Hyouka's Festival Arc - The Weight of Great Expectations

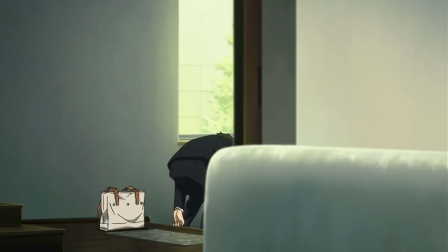4:09 As Houtarou descends the stairs, Tomoe is visible on the right hand side, which provides the reference point for the next shot as Houtarou reaches the ground level.
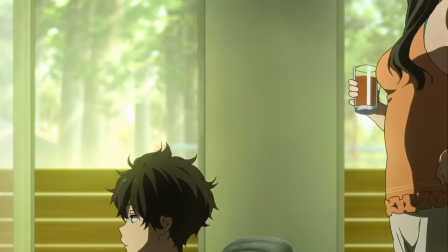4:18 As Houtarou confirms Tomoe and the viewer's suspicions that there's trouble afoot for the classics club, we get this cute interaction between the two siblings that reaffirms their relationship.
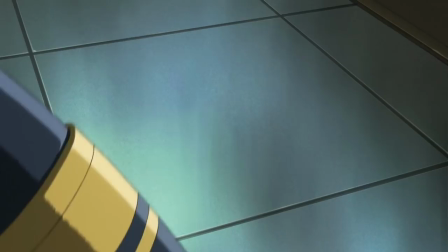4:26 Tomoe, still ever enigmatic, throws Houtarou a broken pen in response to his retort about giving him something to fix the problem with,
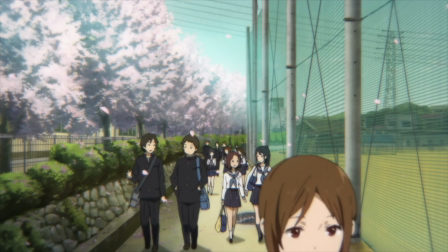4:34 and while Houtarou heads out, Tomoe says she might visit, causing the little brother to protest. His face lines up nicely with the cut to the pink flower, which triggers a bunch of flags to the beginning of Episode 1.
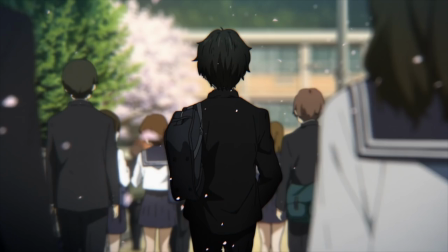4:44 Not only is that pink color consistent, but the same music plays in the background and sure enough it's a walk to school.
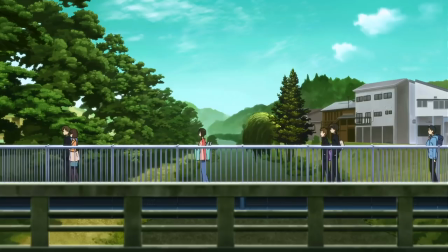4:50 There are plenty of differences though, from the fact that Houtarou isn't alone and that he is far from the focal point being the main two.
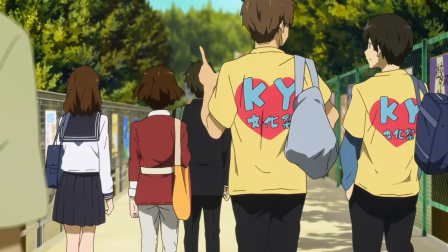4:57 A multitude of shots in this sequence exists to downplay Houtarou and Satoshi, even when we look from Houtarou's viewpoint it takes him a second to place Mayaka.
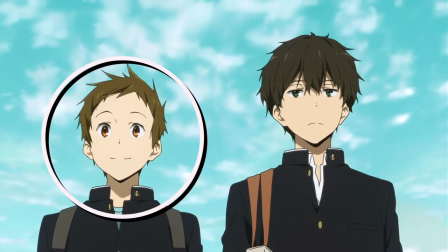5:06 And this two shot is great, Satoshi was talking so we were looking at him on the left,
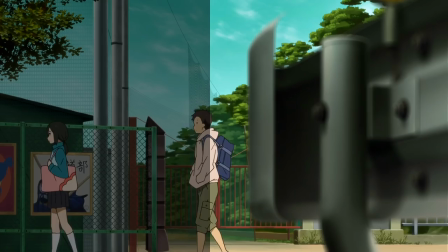5:10 so so when he finishes it's natural to swap to the right, as the following shot uses the empty space to encourage us to look in that same direction.
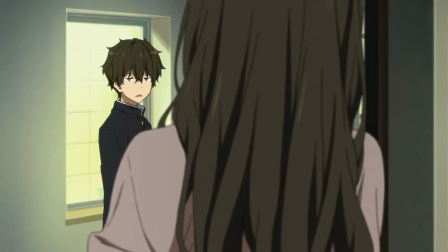5:17 We get a brief glimpse of the two characters, they're the only ones wearing the black pants, before we jump back into their conversation.
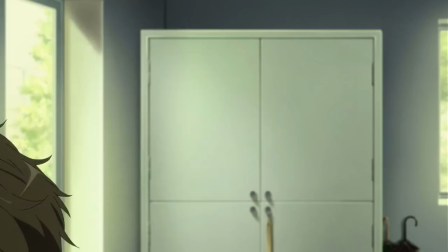5:22 And to highlight the point I was making earlier about Houtarou no longer being the sole focus character,
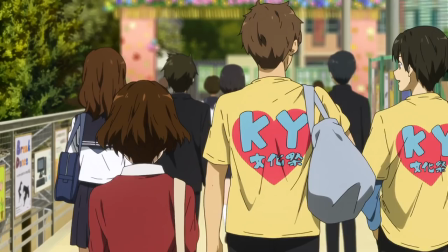5:27 Satoshi and Mayaka's conversation goes out of its way to diminish Houtarou's screen presence.
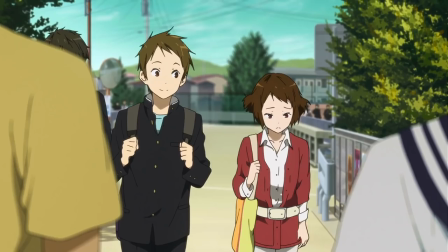5:32 We cut from Houtarou's POV to Satoshi's, and this shot literally blocks 90% of Houtarou's body.
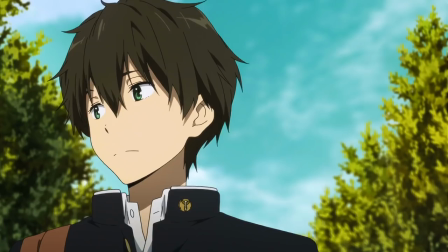5:38 We later get a cutback to reaffirm that Houtarou exists, something that's going to be happening a lot in the next three episodes in particular,
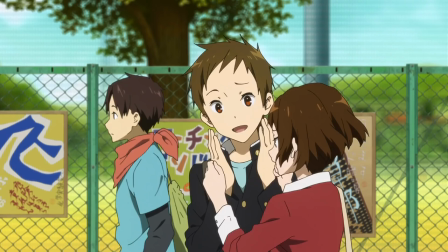5:44 but we mainly focus on Mayaka's cosplay Sorry, Mayaka's outfit, and continue to allude to the Classics Club problem.
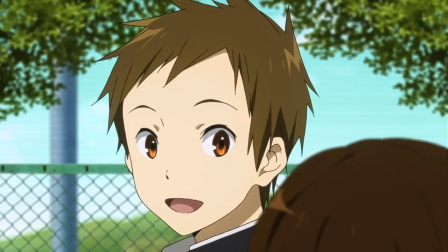5:51 Satoshi does his best to cheer her up, she's diminished in this frame for example but takes up the proper space in the following ones,
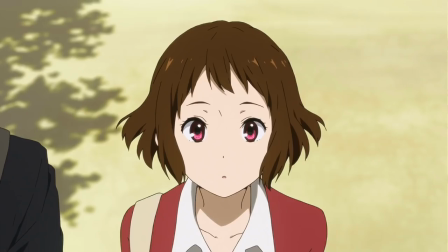5:57 and his excitement about the festival forces a smile on her face as they walk through the gate.
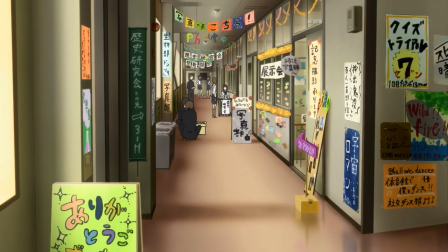6:02 Once inside Satoshi and Mayaka stop to observe things but Houtarou just plows right through, through, stating that it's too bright.
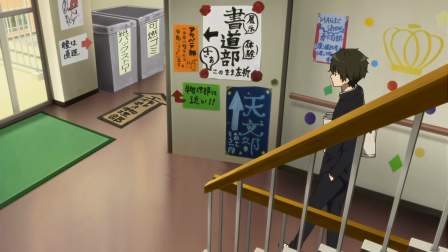6:09 And sure enough, as they make their way to the classroom, the amount of noise, signage and people drop off significantly until there's basically nothing.
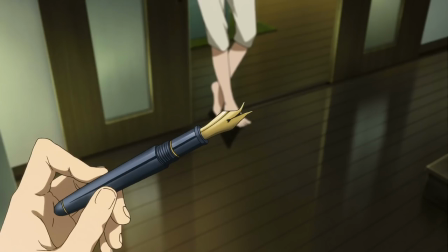6:16 Houtarou hints that more is bugging Mayaka than just whatever is up with the Classics Club as they enter the classroom.
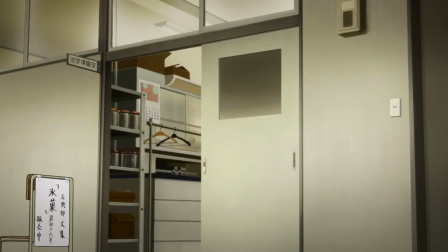6:22 Hyoka is deliberately coy here.
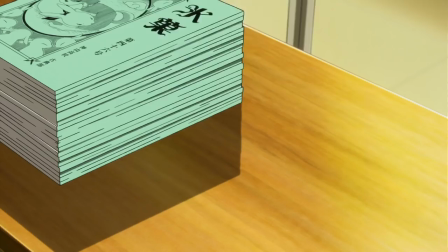6:25 First the show stays out in the hall for a few seconds longer than one would expect while it waits for Mayaka and Houtarou to make their way further into the room.
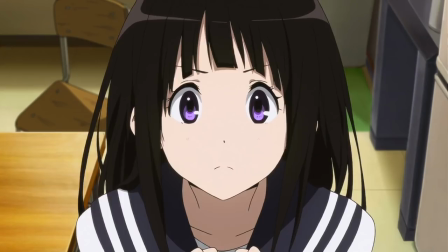6:32 When Houtarou places down his bag we see a stack of copies of the anthology, as the camera pans right, we cut to Chitanda who's trying to get them hype.
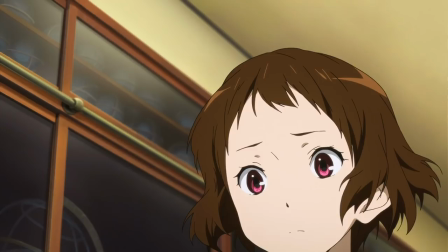6:40 Everyone looks to the copies of the anthology with worry, as the audience thinks to themselves, Oh,
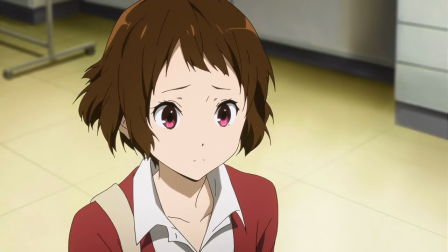6:44 I guess anthologies wouldn't be that popular, I guess that sack is pretty big, they'll have a hard time selling a few dozen.
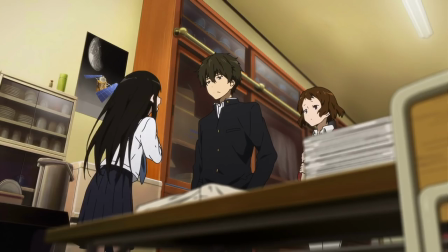6:51 Mayaka even confirms that it's a numbers issue, as the camerawork is designed to play up that specific stat.
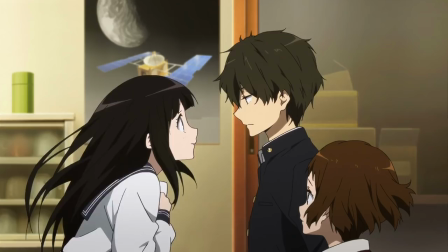6:56 We even cut to the tea kettle just to avoid getting a proper look at the table. Houtarou then asks what everyone wants to know.
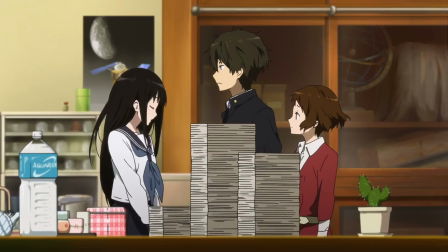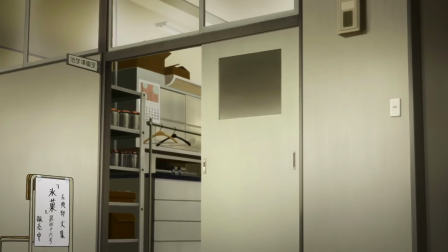7:12 This scene always makes me laugh.
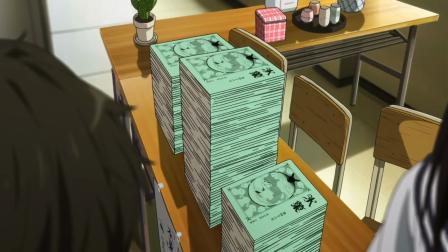7:15 After the camera refused to show us the inside of the classroom, we finally get to see the stacks piled high from three angles,
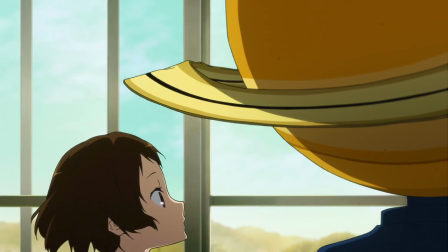7:22 just as Satoshi breaks even more tension by smacking his planet head into the ceiling.
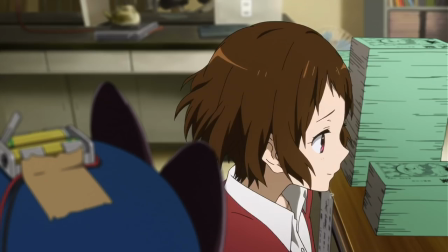7:26 Chitanda doesn't even seem to realize what Satoshi is wearing until after Houtarou gives it a good push,
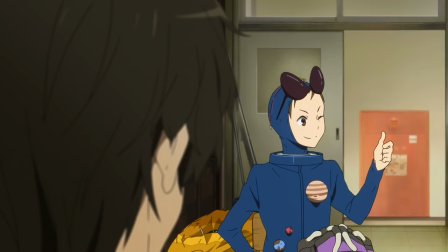7:32 with the blame for the copies being distributed evenly, making Mayaka feel better and giving us some good straight man humor from Houtarou,
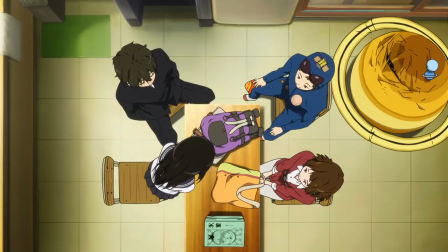7:38 the Classics Club makes its plan to sell all 200 copies. The team establishes a need to attract customers through advertising and moving location.
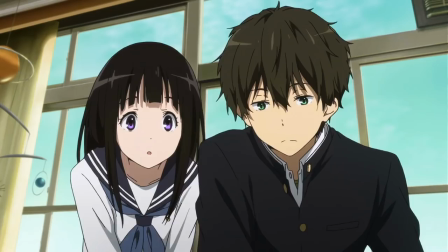7:46 We briefly take another look at the brochure to establish Executive Committee President and Satoshi's ideal placement of the Classics Club, before the plan is outlined.
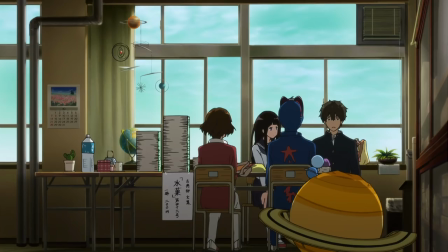7:55 Shitanda is going to try and get a new booth, Satoshi is going to advertise by entering events under the Classics Club's name, and Houtarou, in an extremely self-satisfied moment
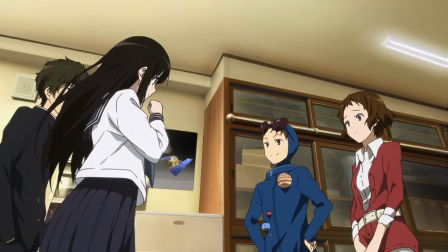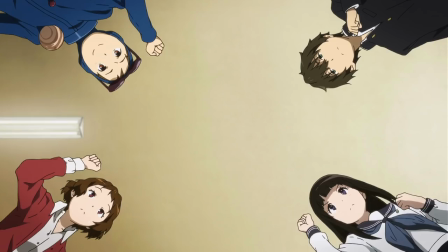8:12 After a quick reassessment of their plan and goal, Chitanda leads the team in a quick cheer as we cut to the opening ceremony.
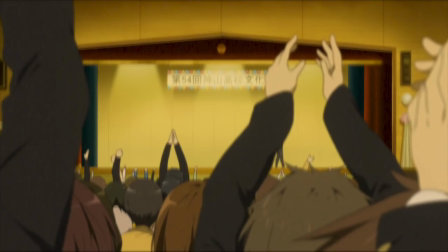8:19 And credit where credit is due, this long shot between the president announcing the beginning of the festival and the dancers coming on feels super natural,
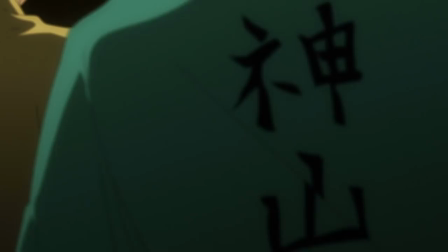8:26 and the surprise the characters feel is matched by the audience.
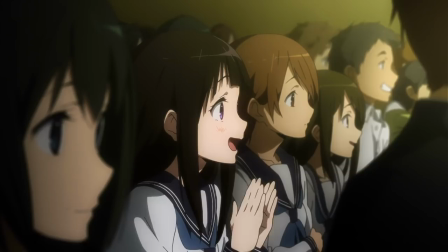8:29 The reaction shots of the classics club to the dancing is a total blast, especially as Chitanda fights between the urge to watch and to do her job.
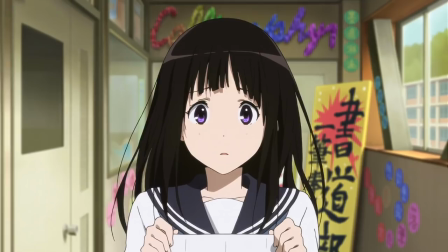8:36 It's good foreshadowing for the following sequence of her getting trapped going through club activities because of her curiosity.
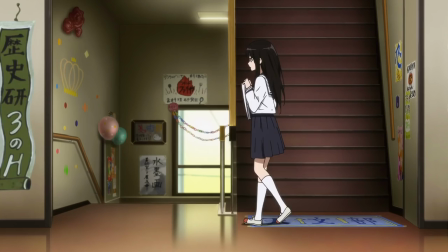8:41 The match cuts of her excited and disappointed are perfect for conveying time spent.
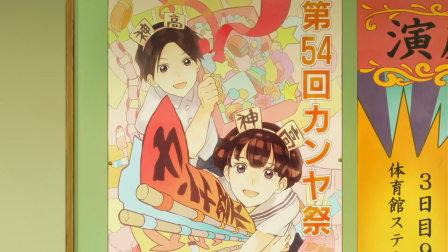8:46 When she finally reaches the executive committee clubroom we see the promotional poster for the festival which is given
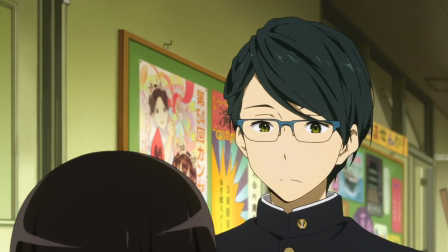8:51 just enough screen time to place it in our heads as relevant but without overselling it.
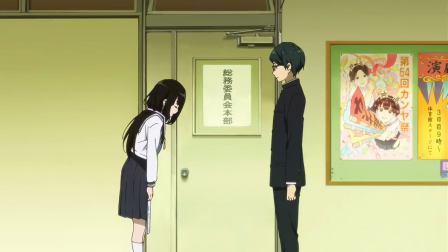8:55 And we get to meet Tanabe who is simultaneously unhelpful and very helpful at the same time with Chitanda's negotiation skills leaving a bit to be desired,
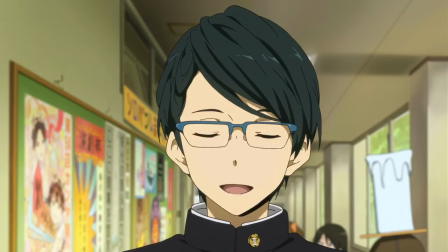9:04 mostly because she jumps the gun on what she's asking for.
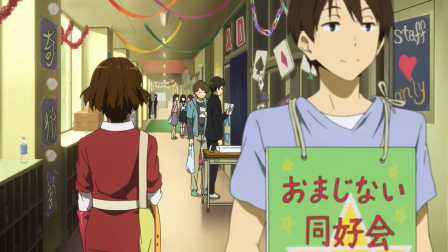9:07 Tanebe helps Chitanda lay out a new game plan to get other booths to let them sell Hyoka copies there, as we cut to Mayaka, who's about to enter manga society.
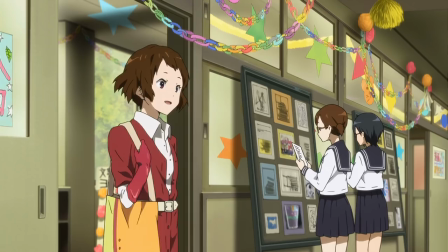9:15 She sighs right before entering, puts on a brave face and gives a cheerful good morning.
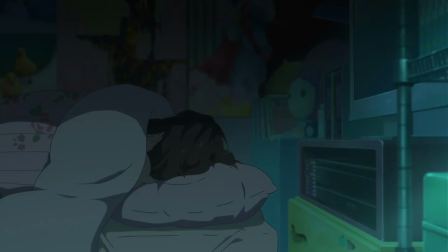9:20 The subtleties really sell this sequence for me.
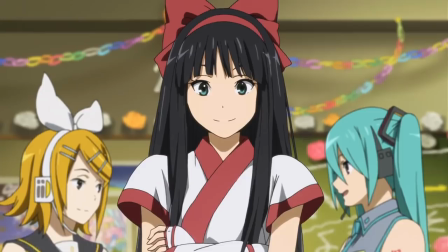9:22 Not only the previous ones, which established that Mayaka clearly doesn't enjoy being there all too much, but then Koshi nitpicks Mayaka's shoes even after Mayaka gives her a compliment.
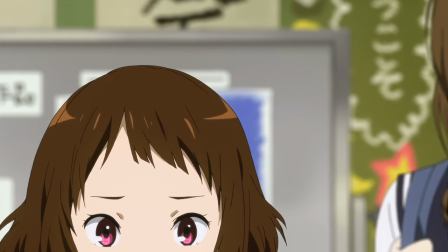9:31 They make the adversarial relationship feel genuine before we're even told about it later in the show.
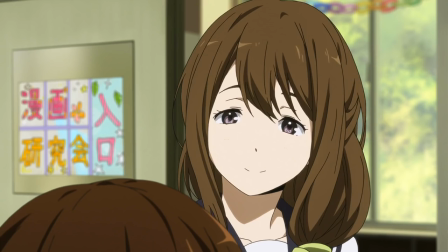9:36 But the president is on Mayaka's side as she walks in, standing right beside Mayaka, causing her to instantly cheer up after the other girls ripped her.
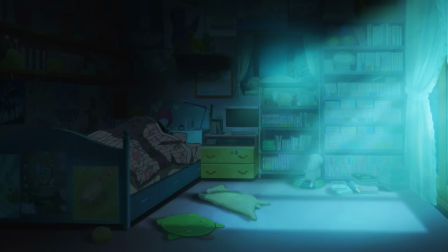9:44 And Mayaka does have friends in the club as one of the girls runs over and gives her a brief hug and a group begins talking about manga.
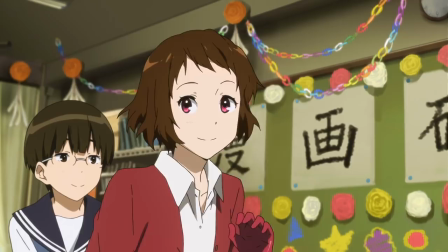9:51 We're able to both see why Mayaka was nervous about today and why she's still in manga Society despite that, and while Manga Society is picking up its first customers,
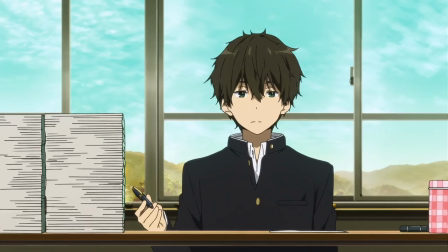9:59 the Classics Club is totally empty minus Houtarou and four huge piles of books.
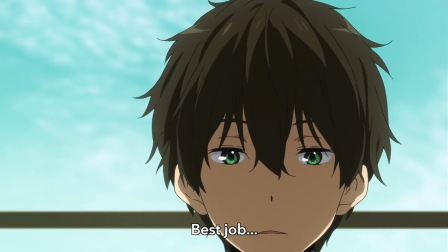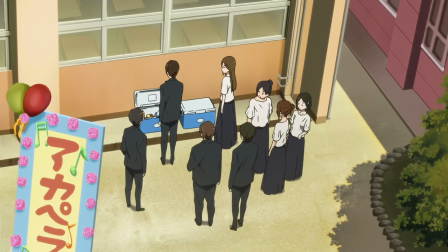10:12 Houtarou heads to the window to take a listen to the acapella club's performance and overhears the first hint of our overarching mystery,
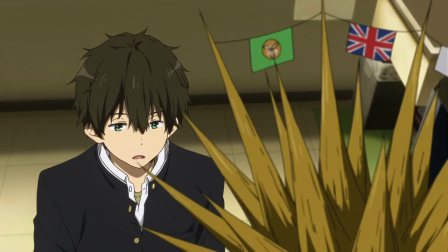10:19 something missing and something about a card. And the plot train keeps rolling as the trading adventure also starts up in earnest,
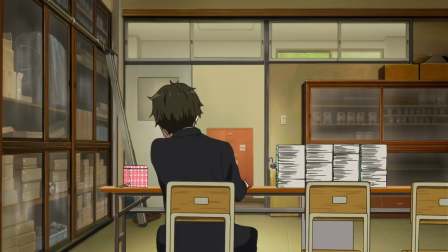10:26 as the fashion club's punk character buys a copy of the anthology and trades a badge for the pen Houtarou got from Tomoe,
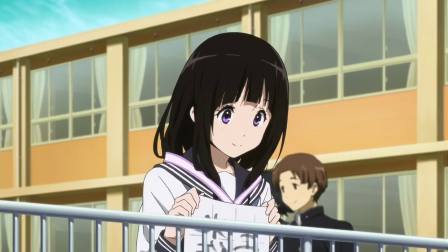10:32 and the acapella club's singing transitions us on an auditory level from Houtarou to Chitanda, who has once again gotten distracted,
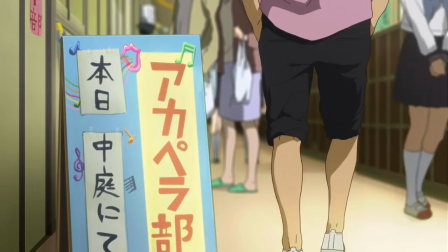10:39 and continues to get distracted through a cute photoshoot and everything else as she goes through the hallway.
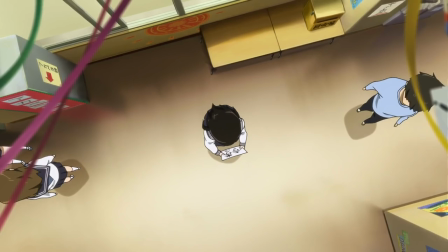10:44 Her spontaneous nature and the energy and the crowded classroom hallway is a bad combination, as she looks to the camera asking if there's a way to see only just ahead.
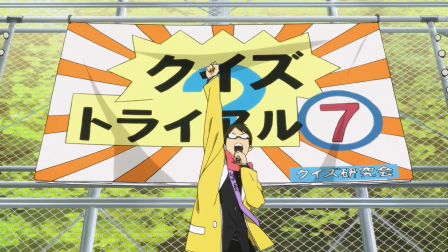10:53 At the start of episode 13 we join up with Satoshi at the quiz show, though the only way you can tell is because of the giant Saturn on his head,
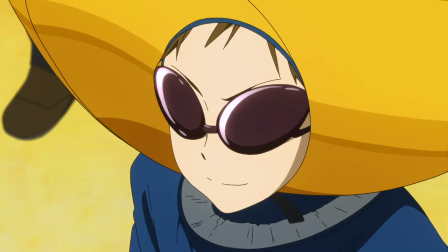11:00 and our resident database slash earthbound cosplayer kills the first question, with the classic opaque glasses giving way to a determined look.
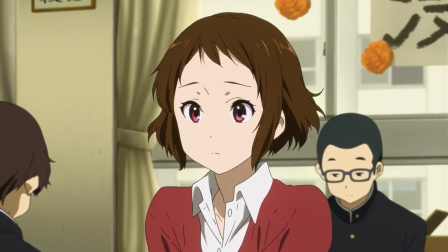11:08 Using the quiz show audio as our bridge we rejoin manga society, where things have slowed down a great deal,
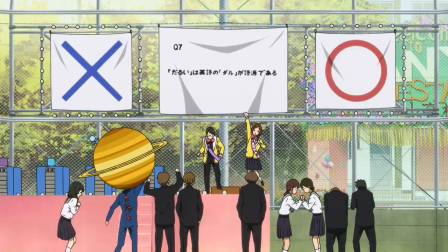11:13 they've got no customers and things are quiet enough where the members are playing along with the quiz show,
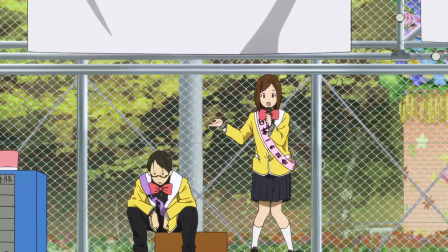11:18 but that's a brief stop mainly to re-establish where Mayaka is with the new episode starting before we rejoin Satoshi who's made it into the finals, where he's joined by Tani.
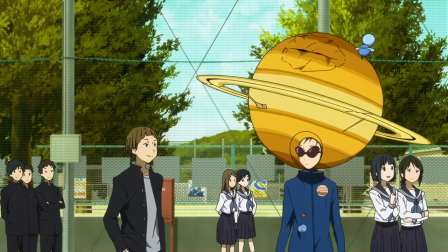11:26 Tani is likely among the most disliked characters in the Hyoka community, but his role as foil to Satoshi is critical,
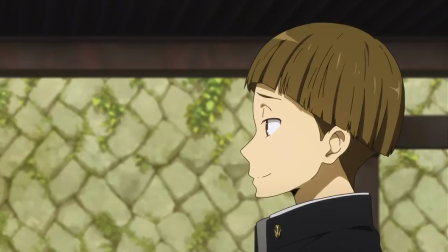11:33 not only in this arc but also in later episodes even though Tani's appearances are limited to just this festival.
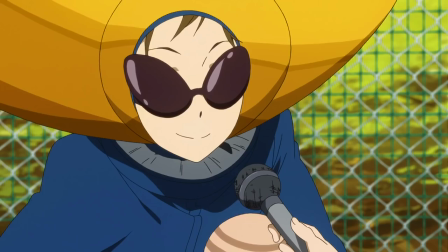11:39 We'll be chatting about him a bit more after the quiz show ends.
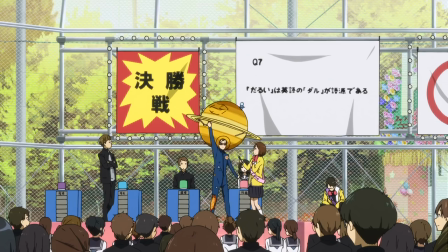11:42 In the meantime, Satoshi begins his appeal to the audience for them to purchase a copy of Hyoka and what a showman he is, spinning around and ripping his glasses off.
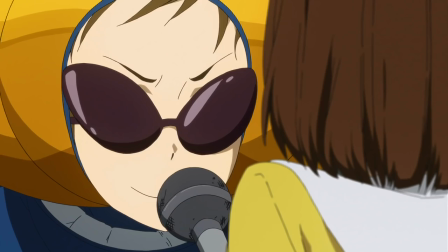11:51 There's this fun moment where he gets so excited that the announcer gets tapped in the head with his rings.
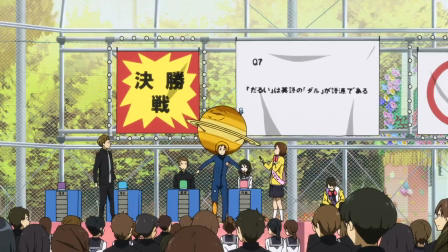11:55 This is Satoshi in his element, when all eyes are on him and he's talking about something he's excited about.
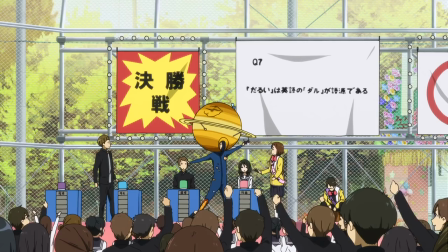12:01 He's easily at the tens even if he's wearing a ridiculous costume, hell, maybe even because of the costume.
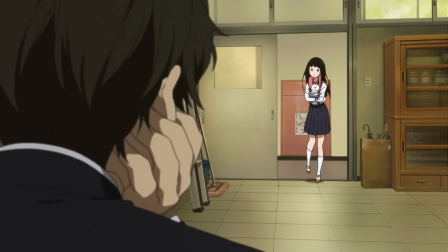12:08 With tears in his eyes after a successful appeal, we cut back to Houtarou who's just chillin' in the club.
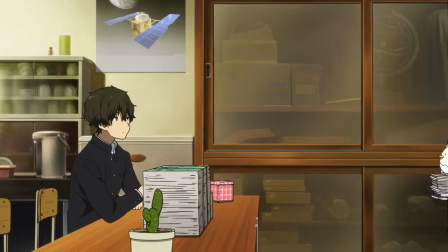12:14 Chitanda returns and seemingly by the amount of stuff she's carrying has been distracted by every club in the school.